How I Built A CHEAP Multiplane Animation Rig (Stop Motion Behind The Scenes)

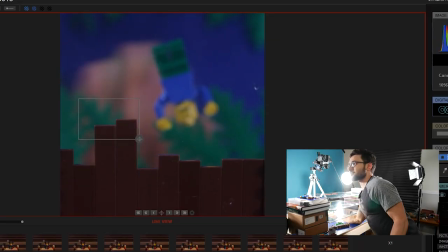488s
So you've got several layers to work with here, including all the stuff down on the furthest back plane that's just kind of sitting there on the table. And so where you're placing your objects and characters on the different planes is going to have an effect on how they look in the shot and sort of what sort of depth or lack thereof you're going to be getting from that placement.
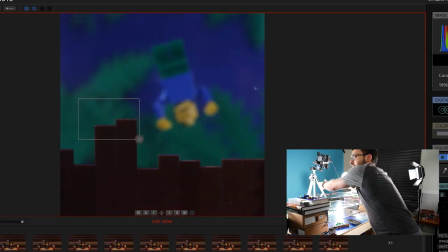509s
Taking like the sort of shot here where the blue man is kind of
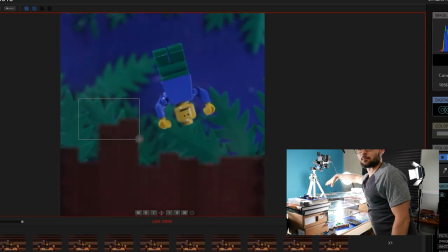514s
falling down into the mud we have our mud layer up here on the top followed by blue boy right down here right below followed by another layer of foliage
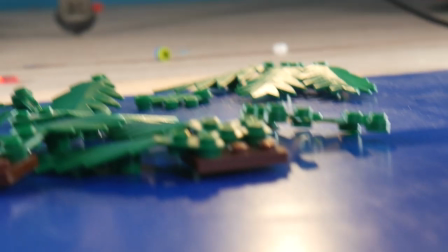525s
down here and then a further layer down here and all
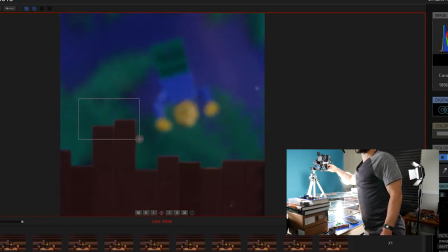530s
of these in the final shot are able to sort of just kind of coalesce even though he's sliding in this
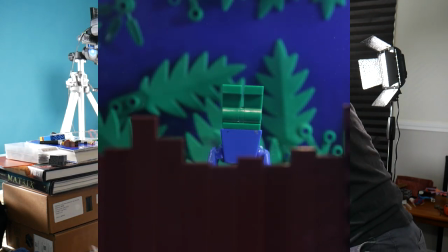536s
weird little two-dimensional fashion he still feels like he's like in a world. It's where there is a front and a middle and a back. For simpler shots like the one where the blue guy is standing on the hill, I didn't really want detail so much as depth.
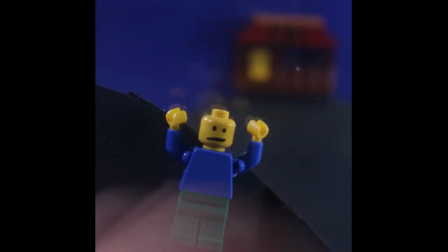550s
Literally this shot is literally just the top layer with the blue man and his hill standing on it,
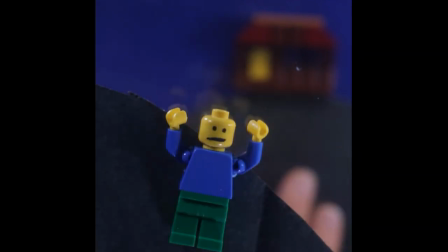556s
the back layer with the little cottage and its hill, and then two in between layers of glass.
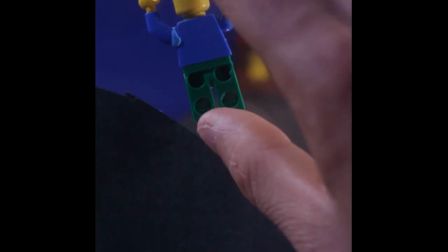563s
So when blue's moving back, I basically just simulate him running at the hill, and then when When he gets to a good point in his arc, I bounce him back, layer racking the focus.
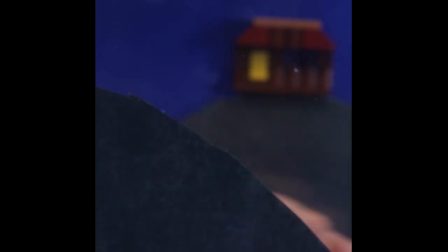572s
Then when he comes up the far hill, he's hopped down another plane, replaced with his mini scale dude, and then the camera racks again. The depth you get here is pretty crude, but it achieved the effect that I was going for.
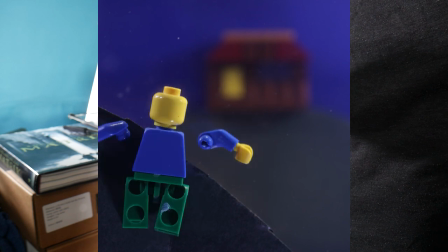585s
It's how I achieved basically every forward and backward movement in the film,
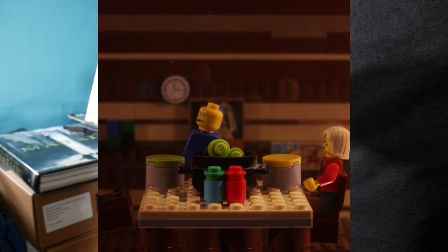590s
including when the old man goes back to grab the axe, one of my favorite little shots in the movie. So the key here really is to use vertical and lateral movement in conjunction with those plane jumps So that those hops forward and backward don't really feel as jarring since they're gonna suddenly decrease in size When they go back a plane you want to make that size change feel Motivated by the movement of the characters using that tried-and-true animation technique of arcs and And spacing. Where basically each move forward and backwards on the multi-plane would kind of look like a little hill if you pluttered it out in three dimensions and like turned it around.
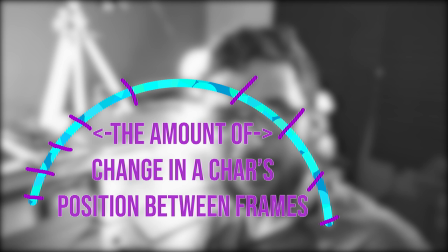639s
These little purple ticks represent the amount of change in the character's position between frames. Forgot to record that. Oopsie poopsie. The wind up and wind down portions of that hill or jump, you'd have a lot closer spacing and therefore would be still on the beginning and the ending plane of the movement,
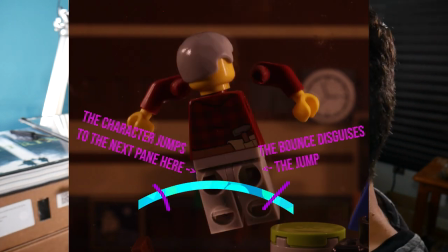661s
with the middle having more broad spacing that would allow those jumps to make a little more sense. Spatially. Admittedly, the jangy animation of a lot of the film kind of works in its favor with a lot of these segments, as these weird jumps back don't really have to look all that more graceful than the very ungraceful rest of the film but I found that this technique actually worked out pretty well with some of the more like traditionally animated sections like when the rabid dog is jumping up from the background when they're walking through the forest. On a few occasions I would pretty much just get rid of all of the top glass layers and then just animate straight on the bottom,
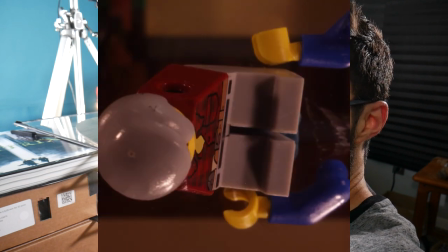705s
like at the end where blue guy throws the old man onto the wall in the background. I basically just animated straight on top of the bottom layer and then
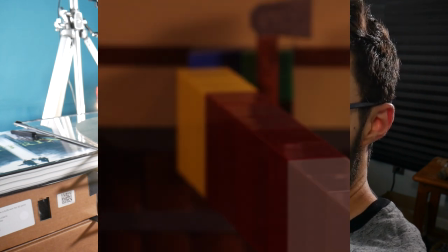716s
held up that little smear frame of him just with my hand. I feel like that was more of a product of the lack of time that I had as I was running out of time to finish up the film,
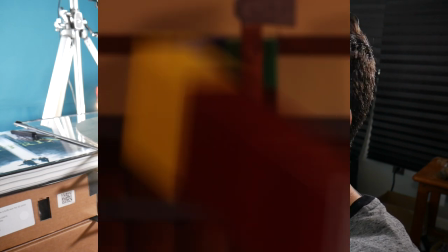730s
but I did like a little bit of handheld blur that I was able to get. So, troubleshooting.